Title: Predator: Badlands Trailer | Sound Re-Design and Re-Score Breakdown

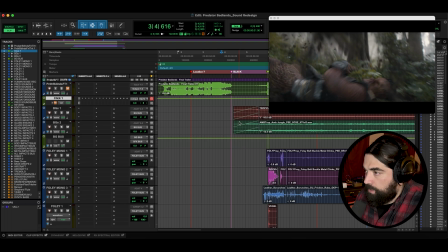27s
Okay, so let's break this down here real quick. We'll start out with just the crash sequence, and I'll kind of break that down element by element.
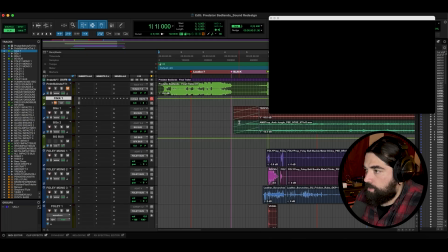36s
How I went about that. All right, so first and foremost, all of the impacts, that's where most of the magic is happening here.
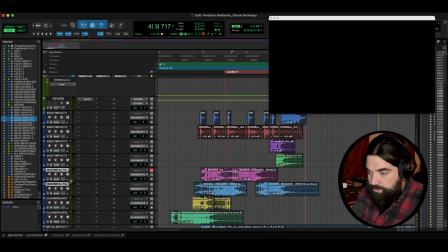52s
You'll see at the end how this all comes together to just really be something very cool. Basically, I just found important points, hits when he's bouncing around in his little ship off of things,
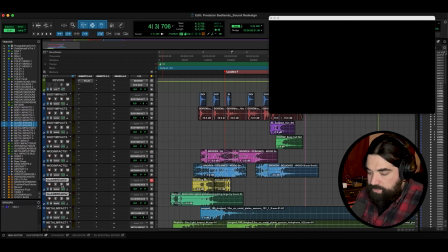71s
and basing all of my main hits around that. Here's like some glass, for example, because he has this little windshield that's breaking.
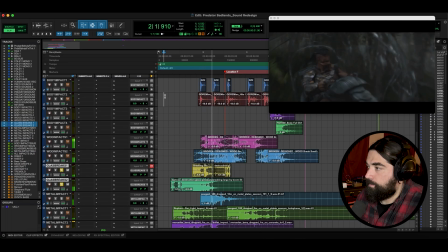80s
The main break right there, and it just kind of fizzles away, and it's just adding that texture in there. Really what I'm thinking about when I'm doing all of this, when there's so much going on, it's just different textures in there. So let's get onto the metal.
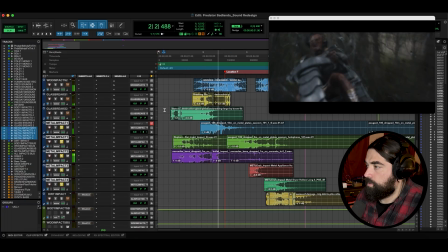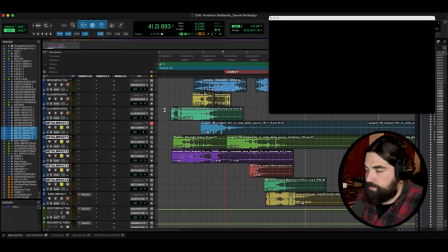100s
That's where I pretty much focus most of my attention, to be honest, because between that and the wood, or the wood and the glass, I guess, are basically all of the main stuff that you're hearing with your eyes in this situation. So hearing all of those together,
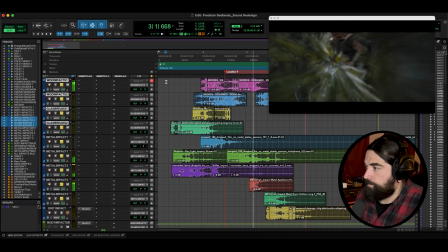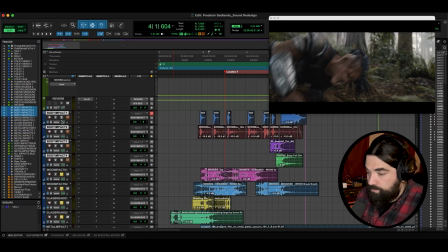126s
that's pretty much everything. And we just add in the very, very subtle little body impacts here.
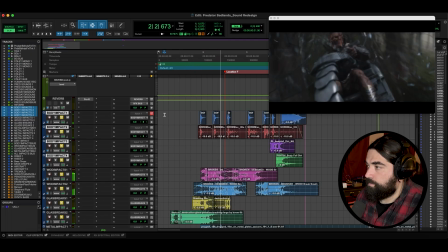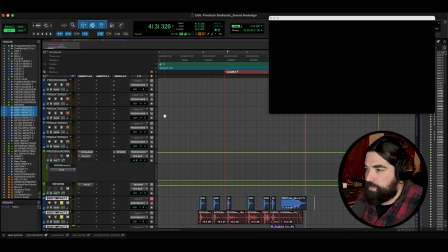139s
They're in there, and they're just adding something I feel like that you're more perceiving than anything else. So I have a little riser in there as well. Let me just solo this out. It's a couple different things, and then a couple bass drops to kind of end it out, as well as some aircraft sounds. So I'll just throw that in there real quick, just so we can hear all that together.
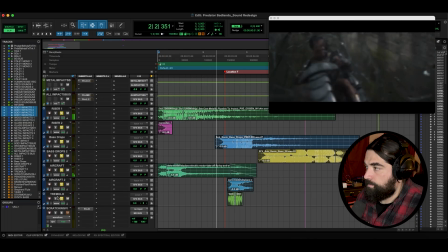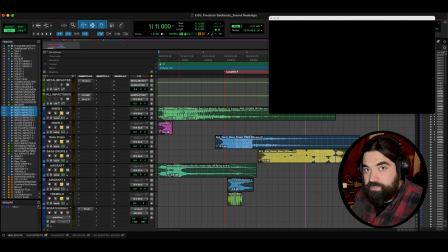164s
And yeah, so you just have all these elements that sort of add up to be something very big. Each of them on their own never is going to do it justice, but this whole process of sound design, for me at least,
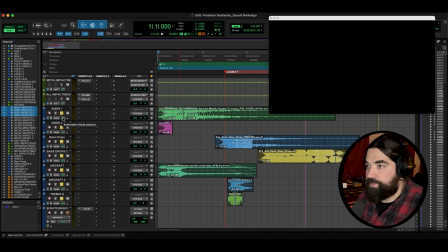177s
is crafting all these different elements and all these different textures into a bigger picture that kind of conveys what you're going for. So once again, all of that together.
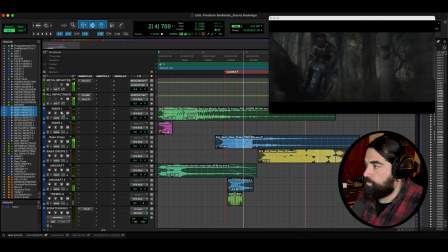Bam. So now we're into this.
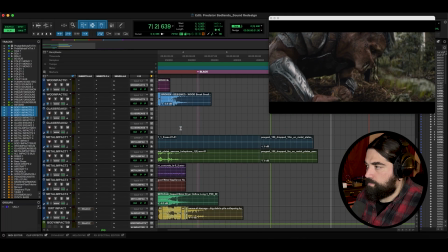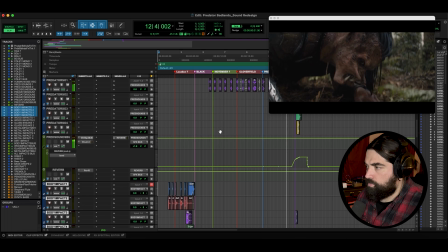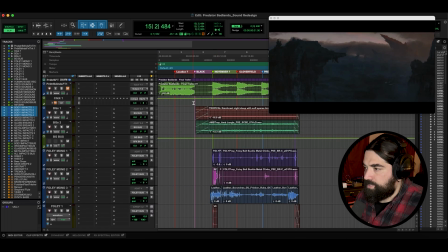212s
So, basic BGs, the backgrounds,
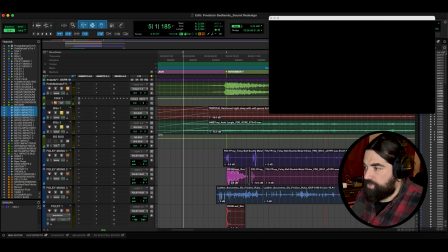217s
pretty basic there, just some forest sounds, some birds and different jungle animals and such in the back,
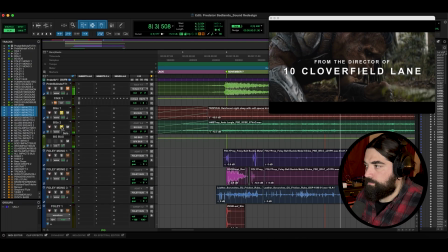226s
just to help place us in an area.
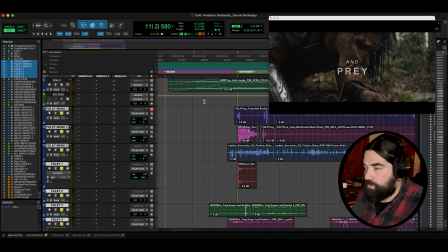233s
I have a bunch of Foley elements, little metal clicks, leather, twigs, leaves on the ground, stuff like that.
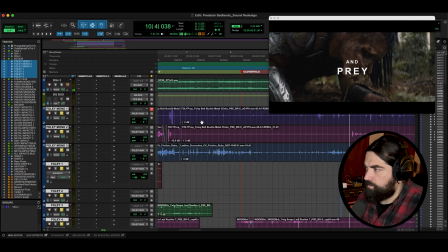250s
All very subtle, just textural stuff. All right.
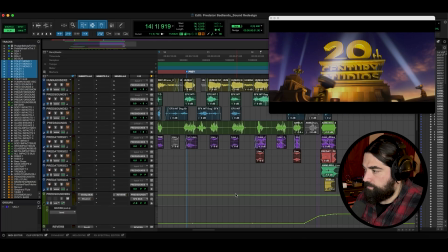258s
I have some other stuff in that hit down here, that final hit. Just basically a bunch of rocks and stuff, but it just adds what's needed there.
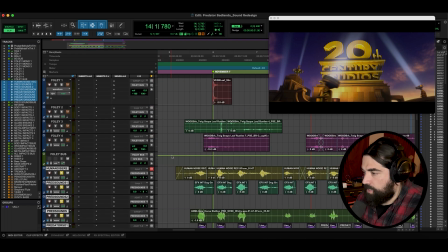268s
Let's get into the predator noises. And basically what I did here is I have a few different layers of sounds, different animals and stuff.